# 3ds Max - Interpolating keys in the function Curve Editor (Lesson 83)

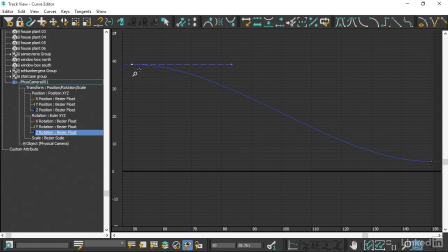[4:05]
In these areas here, in a given period of time, the value is not changing very much. And then actually before this, it's flat, meaning that there's no change in value at all. Okay, so to change the shape of the curve, we can use the Bezier tangent handles here.
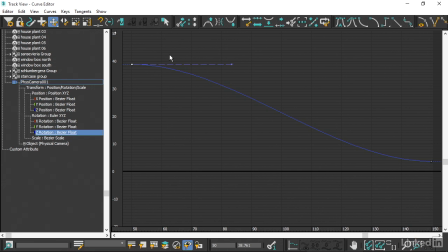[4:22]
I'll go back to the Move Keys tool and then just click and drag on one of these handles. And now I'm able to control that shape. I am able to freely move it up and down and side to side, just like before.
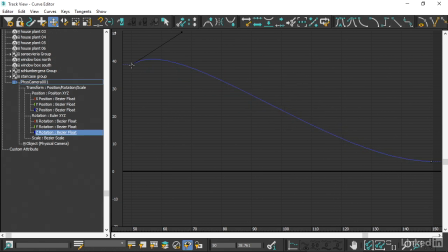[4:36]
And we don't want to, for example, cause this. We don't want it to rotate left and then rotate right. Just to make sure I don't get that weird overshooting effect, I'm going to undo with Control Z. And again, use the Control key and then click and drag. And this way, I'm maintaining a flat tangent handle
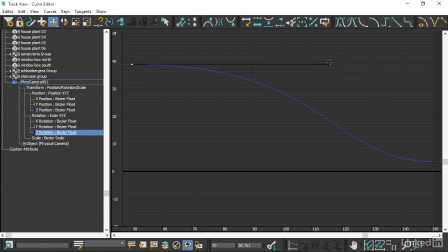[4:56]
and I won't get that weird overshooting effect in which the camera would actually move in the opposite direction first. Okay, now this is a very sensitive operation. Small changes here are going to make a large change in your actual animation because camera animation is super, super sensitive.
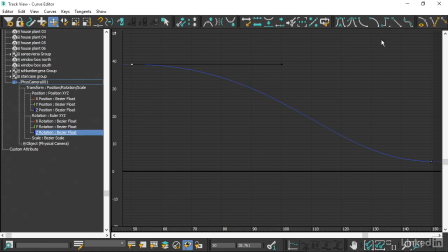[5:15]
So you'll want to experiment with this. I've tried to flatten this out to make it more gradual, but I will need to check the results before I sign off on that.
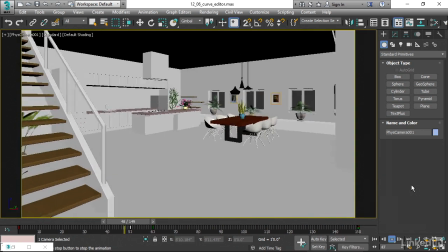[5:27]
It actually looks good. I don't think I have a problem here. It seems pretty gradual.
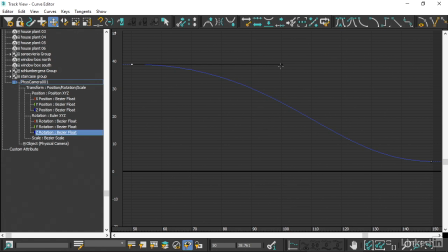[5:31]
We could actually just go back in there and show you what it would look like if we had just a very linear transition. I can, in fact, select that keyframe or maybe even select both of the keyframes. And up here, we have some options for how we want the interpolation to take place.
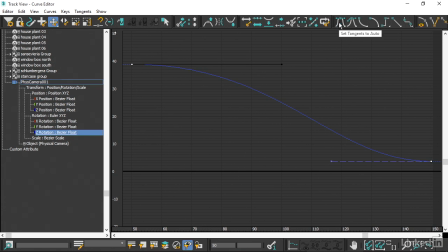[5:50]
The default is auto tangents. Let's try just straight up linear tangents. When I click on linear, now we just have a straight line interpolation between those two keys.
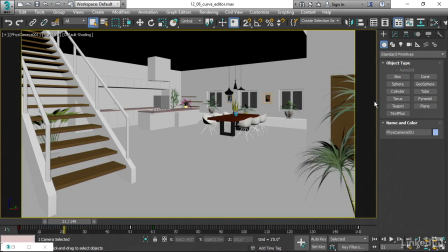[6:01]
And that's not going to look good on the screen because we're going to have very sudden transitions of rotation.
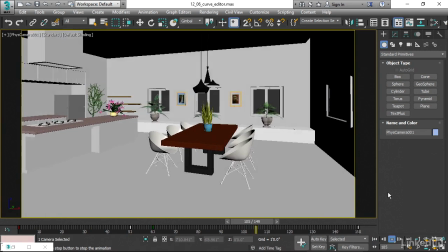[6:07]
Let's take a look. You can see how kind of mechanical and artificial that looks.
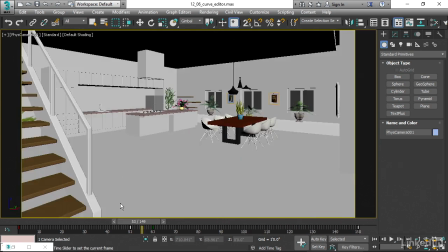[6:14]
Okay, so linear animation may be useful in some cases, but for camera animation, it's usually not a good idea.
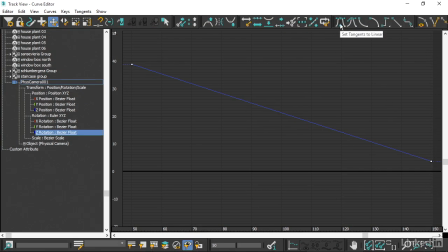[6:21]
I'm going to take this back, switch it over to auto tangents, hold down Control, and just bring this back out the way I had it, and then check my work.
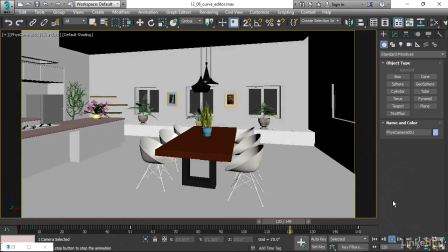[6:34]
All right, great. So that's how we can use the curve editor to fine-tune animation.